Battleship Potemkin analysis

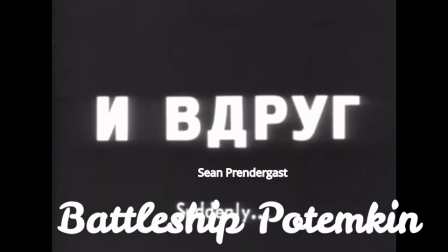[0:00]
Battleship Potemkin, a Soviet silent film released in 1925, was directed by Sergei M. Einstein.
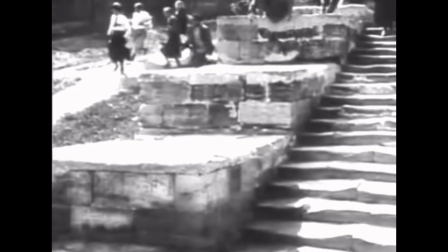[0:08]
The movie seems to serve as a tribute to the early Russian revolutionaries and is widely regarded as a masterpiece of international cinema.
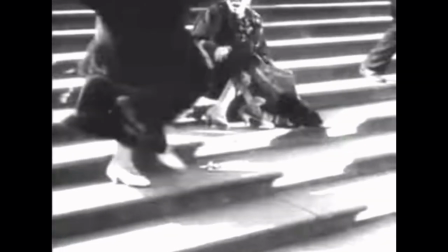[0:18]
Battleship Potemkin is based on the mistreatment of Russian sailors against their superiors aboard the ship Potemkin during the revolution of 1905.
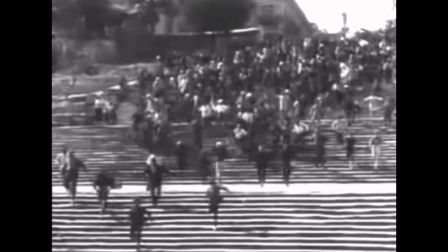[0:27]
The sailors attempt to get the population of Odessa to launch a massive revolution which
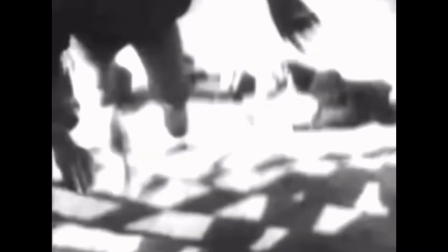[0:33]
seemingly fails but ultimately leads to the rise of communism in the revolution of 1917.
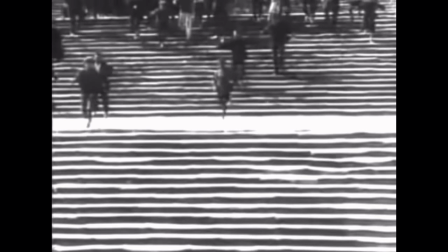[0:40]
Battleship Potemkin is a work of extraordinary pictorial beauty and great elegance.
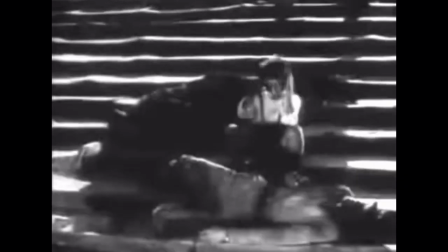[0:45]
It can seemingly be broken into five movements or acts. The first of these acts is titled Men and Maggots.
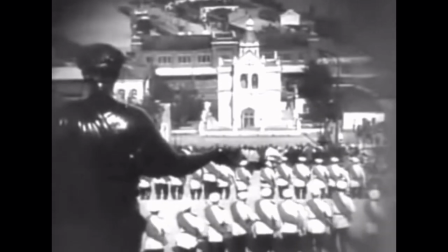[0:52]
This segment shows the mistreatment of the sailors at the hands of their officers.
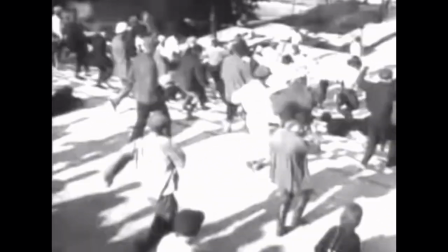[0:57]
This sets the scene for continued mistreatment between government officials and Russian sailors.
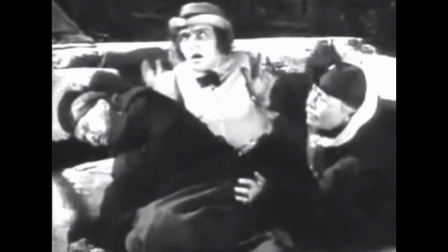[1:02]
The second segment, Drama on the Quarterdeck,
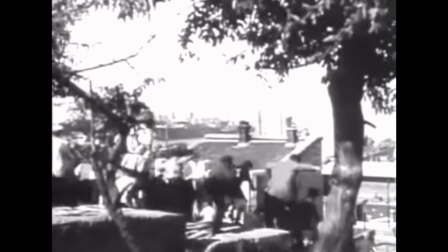[1:05]
presents the actual conflict between the sailors and officers along with the ship's arrival at Odessa.
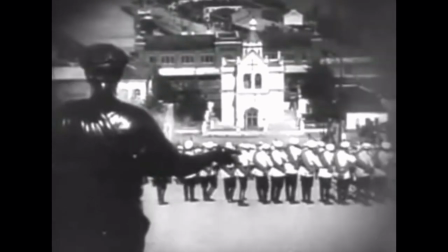[1:13]
Appeal from the Dead shows citizens of Odessa supporting the sailors' arrival at port.
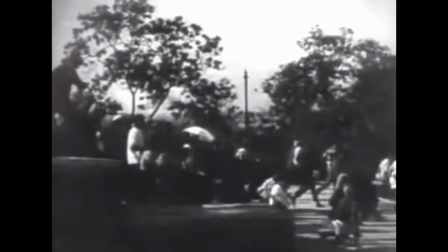[1:19]
The fourth sequence, the Odessa steps, depicts the massacre of the citizens.
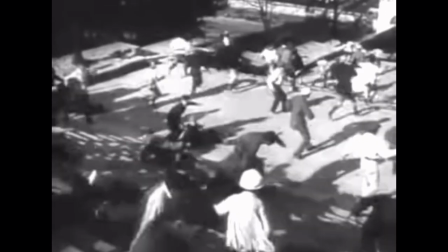[1:24]
This scene was incredibly powerful and was a big factor in why this film is still remembered.
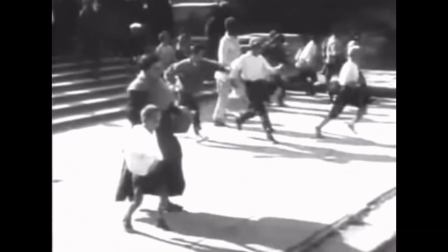[1:30]
This scene creates massive emotion and makes a statement to why this film is remembered as one of the most political ever created.
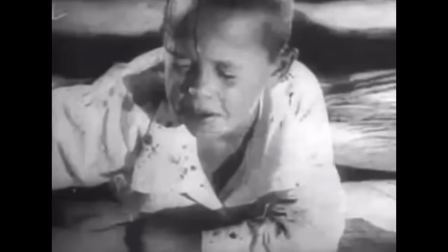[1:38]
Following the scene was meeting the squadron, in which the Potemkin is allowed to pass through the government squadron unharmed.
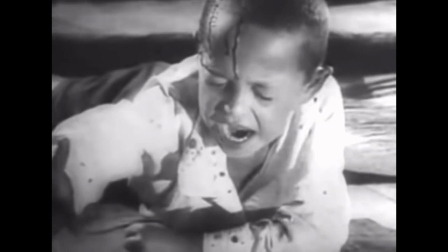[1:46]
This de-escalates the film and shows that their efforts were respected after
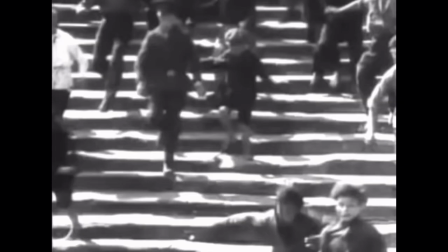[1:52]
completion of viewing battleship potemkin it has become clear that the segment odessa steps is the most influential and
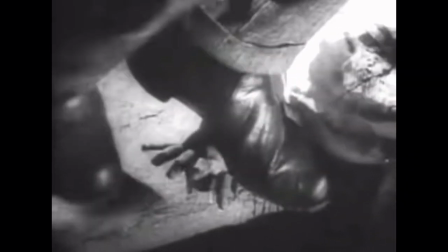[1:59]
powerful scene in the film for several reasons the
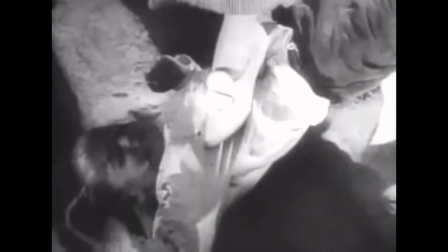[2:05]
scene of the odessa steps depicts a crowd of friendly citizens gathered on the steps leading down to the port of odessa
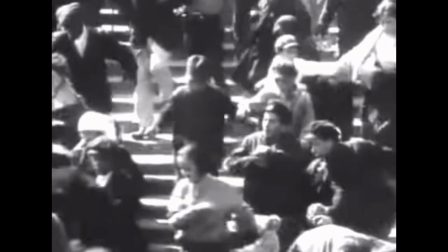[2:12]
to celebrate the victory of the sailors over the Tsarist officers on the battleship Potemkin.
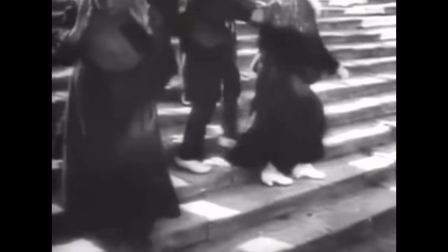[2:20]
The ship was waving the red flag of revolution offshore.
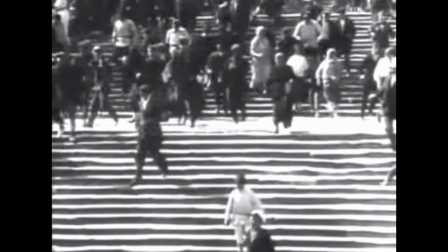[2:24]
During the crowd celebration, lines of government soldiers appear at the top of the steps and begin firing into the crowd.
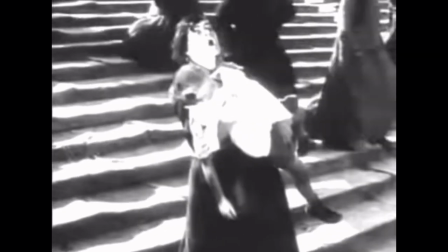[2:31]
The action of this scene is a spectacle. Violent images have always had the tendency to grab the viewer's attention and make it difficult to look away.
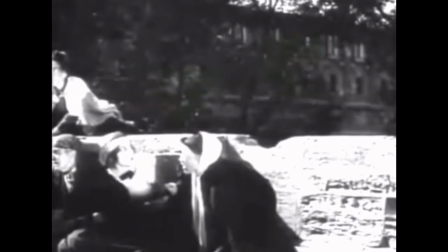[2:40]
Einstein's innate judgment to stage a massacre on the Odessa steps along with his
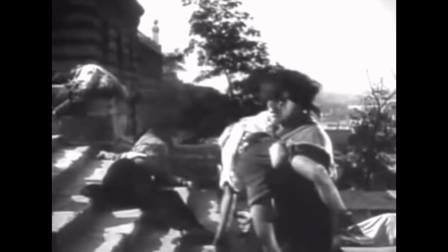[2:46]
revolutionary editing techniques resulted in a horrifying violent scene that was charged with political meaning.
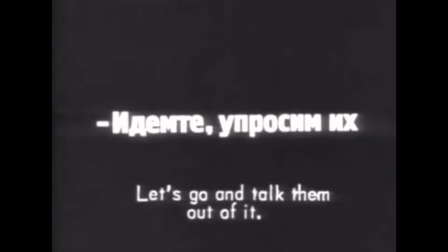[2:53]
First of all, Einstein displays his legendary ability to convey large-scale action scenes.
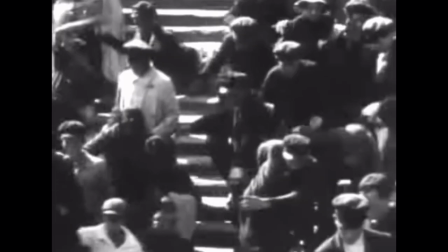[2:59]
This incredibly influential scene was staged on a giant set of stairs called the Odesa steps.
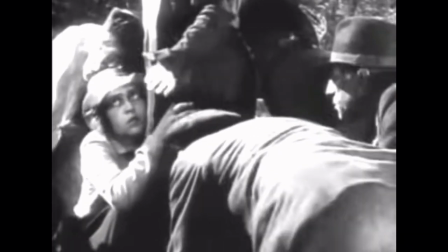[3:06]
The idea to stage a massacre on stairs was masterfully created in a few ways.
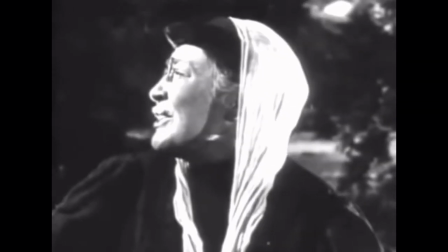[3:12]
The stairs create movement difficulties because many cannot climb or descend stairs.
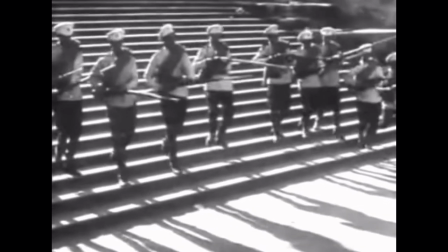[3:17]
Elderly, babies, toddlers, and people who are physically disabled are either unable or of great difficulty with steps.
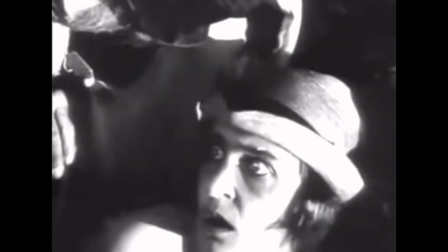[3:24]
Individuals who have difficulties on steps were all encompassed in the scene and
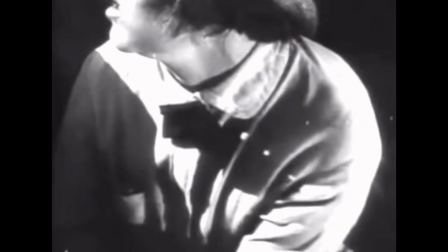[3:29]
gave the sense of hopelessness for the crowd as they were fired upon by the government soldiers.
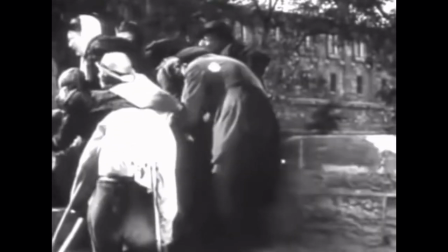[3:36]
It is also important to note the importance of the film being silent.
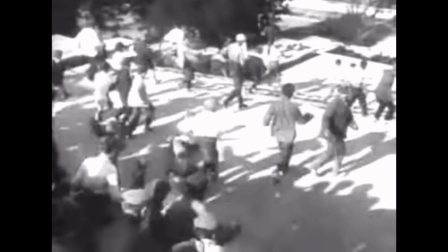[3:41]
The lack of dialogue creates scenes that allow the viewer to solely focus on the action that is happening in the scene.
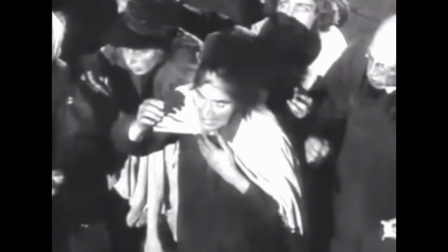[3:48]
As found in science, if one human sense is taken away, another will become stronger.
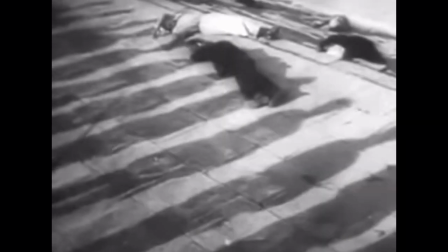[3:52]
It is believed dialogue or diegetic sound may have distracted from the rapid montage.
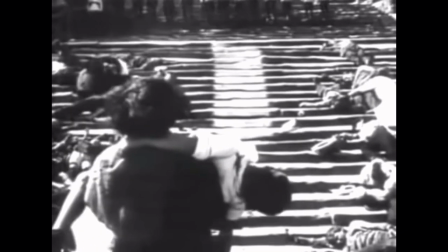[3:59]
Diegetic sound may make the audience aware of time and space, which is something Einstein seemed to try to avoid.
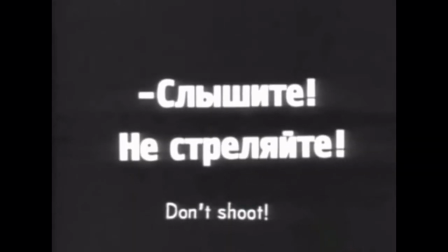[4:06]
It became apparent that Einstein would rather impress the viewer with raw emotion and reactions.
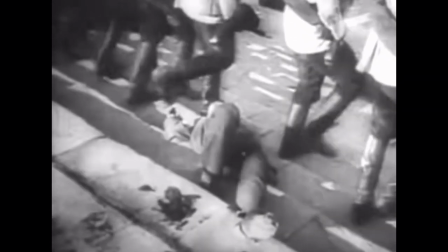[4:12]
The scene Odessa steps through climatic elements, including Minosan Sen and Einstein's use of shots,
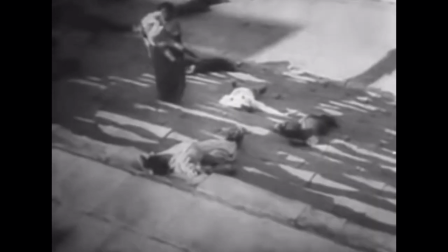[4:19]
creates a scene that is incredibly powerful for the viewer.
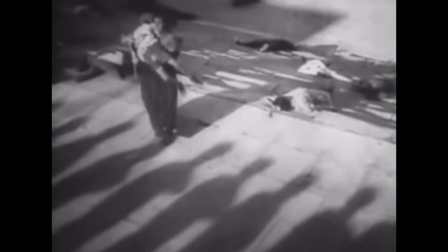[4:23]
not only is the scene on odessa steps the most influential in the film because of its
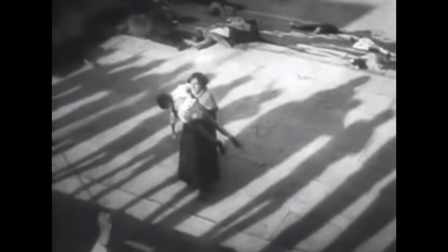[4:29]
violence and use of shots to create emotion it is also politically important i'm
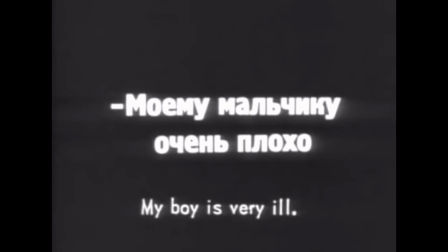[4:35]
seen use montage to create emotion in the viewers but create results that are politically
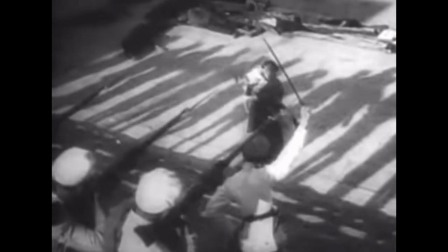[4:40]
rooted battleship potemkin was created and considered a form
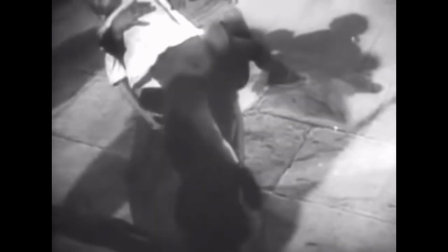[4:45]
of propaganda the film was used more as a vehicle of social reform than a piece of entertainment before the movie
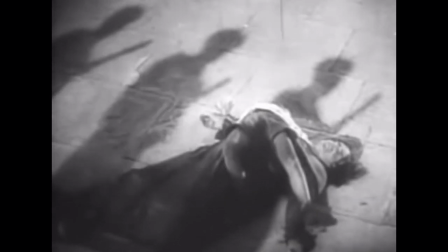[4:53]
russia had been a place of continued turmoil as the government has been volatile and several changes in how the country would be run
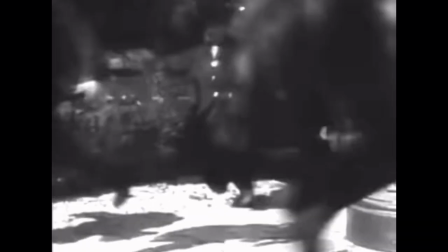[5:03]
there was also a revolution in 1905 with a similar result as what was depicted in the scene odessa steps
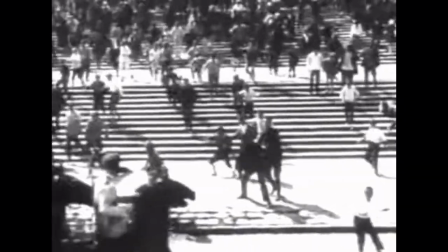[5:10]
this event was called bloody sunday and occurred when a peaceful demonstration was fired upon by government officials,
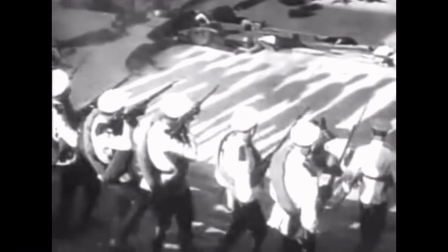[5:17]
and the results were deadly for the demonstrators.
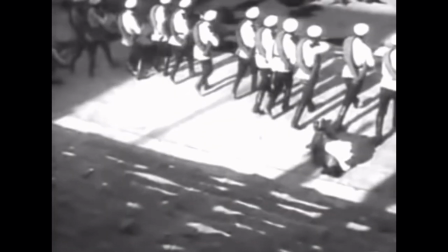[5:21]
This film praises the communist ideology and demonstrates that it is something that should happen for the country.
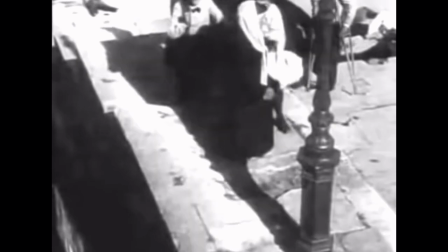[5:28]
The movie seems to push for a proletarian revolution. In simpler terms,
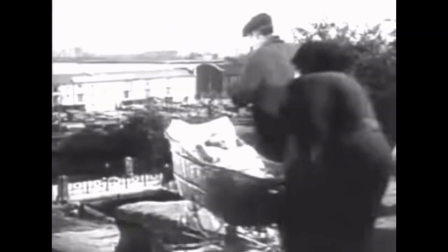[5:33]
this means a revolution in which the working class attempts to overthrow the group in power and change the previous political system.
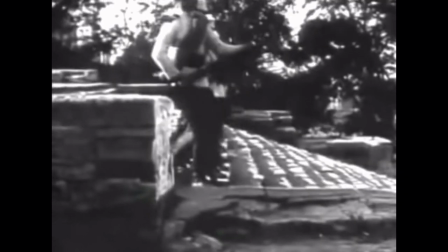[5:41]
An important shot that emphasizes the political importance of the movie is the red flag.
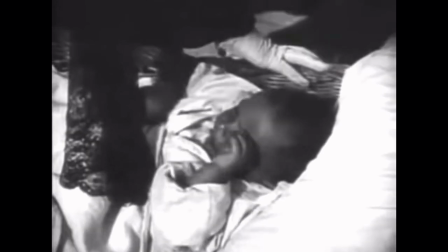[5:48]
It seems to have greater meaning and that meaning is deeply political and reinforces the propaganda this film has to offer.
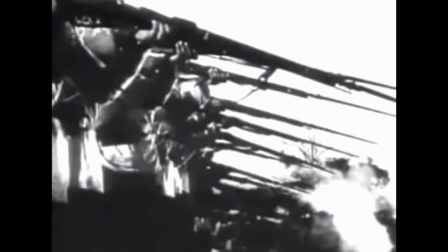[5:57]
Interestingly enough, the red flag had to be hand-painted on the celluloid because otherwise the flag would just show up black.
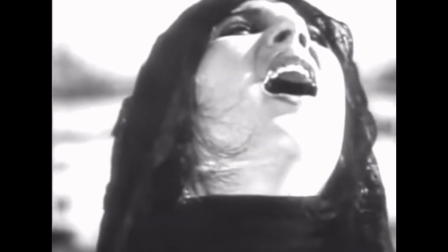[6:06]
In conclusion, Battleship Potemkin was a film that was extremely powerful because of how well it staged a motion by montage and violence.
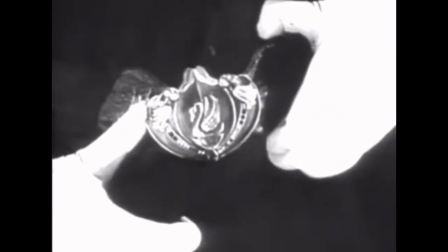[6:15]
The most influential scene was the Odessa stairs because of the extreme force used by the government on unarmed crowds.
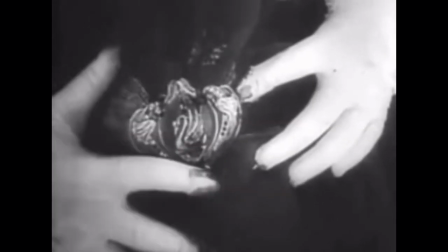[6:21]
Einstein creatively used shots that depicted instances in the crowd where the violence was just unbearable that it made it incredibly difficult to look away.
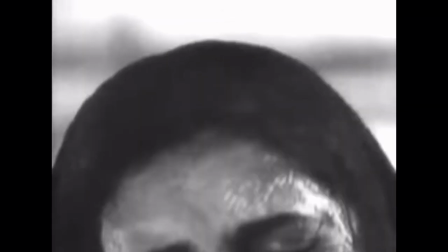[6:31]
One particular scene that has been replicated in other films is a woman with an infant in a stroller.
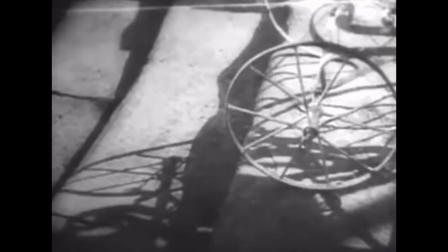[6:37]
As the mother is shot by government officials the stroller is bumped out of her reach and her helpless infant rolls down the steps to impending doom
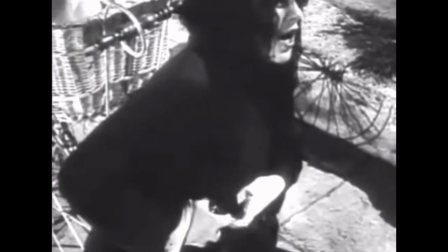[6:45]
einstein's use of wide shots combined with montage gave a sense of
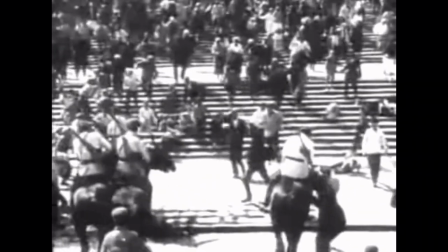[6:51]
being involved in the chaos the film also had a strong political motive over the course
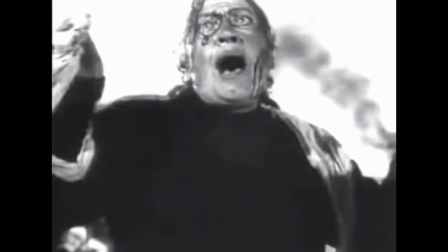[6:57]
of history lower class citizens have rebelled against an unjust government to create
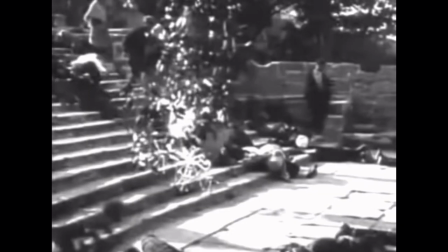[7:02]
change this film seemed to be another call to action and created anger based on mistreatment.
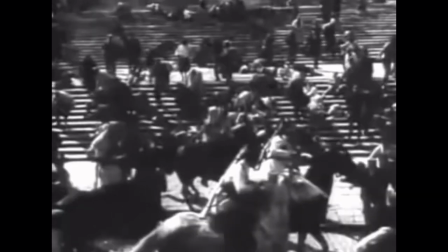[7:09]
Odessa's Steps was the most powerful scene because of the violence but was not the only scene that showed disrespect by the government.
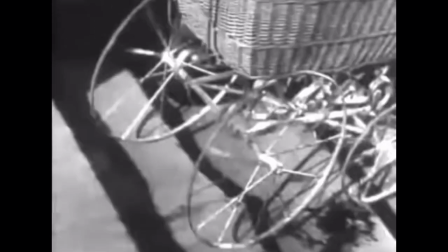[7:16]
The initial scene on the ship when the crew was being fed matricot infested meat and they chose to take action was also powerful.
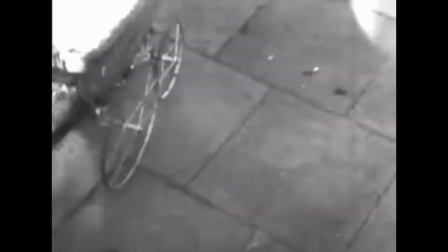[7:24]
With Odessa's Steps being the scene with forefront importance, these scenes in combination made the movie an important piece of propaganda.
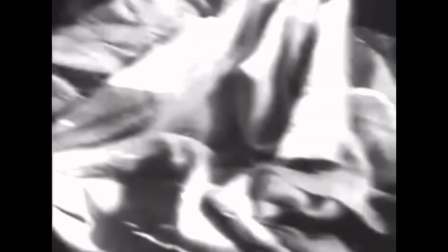[7:34]
Thank you.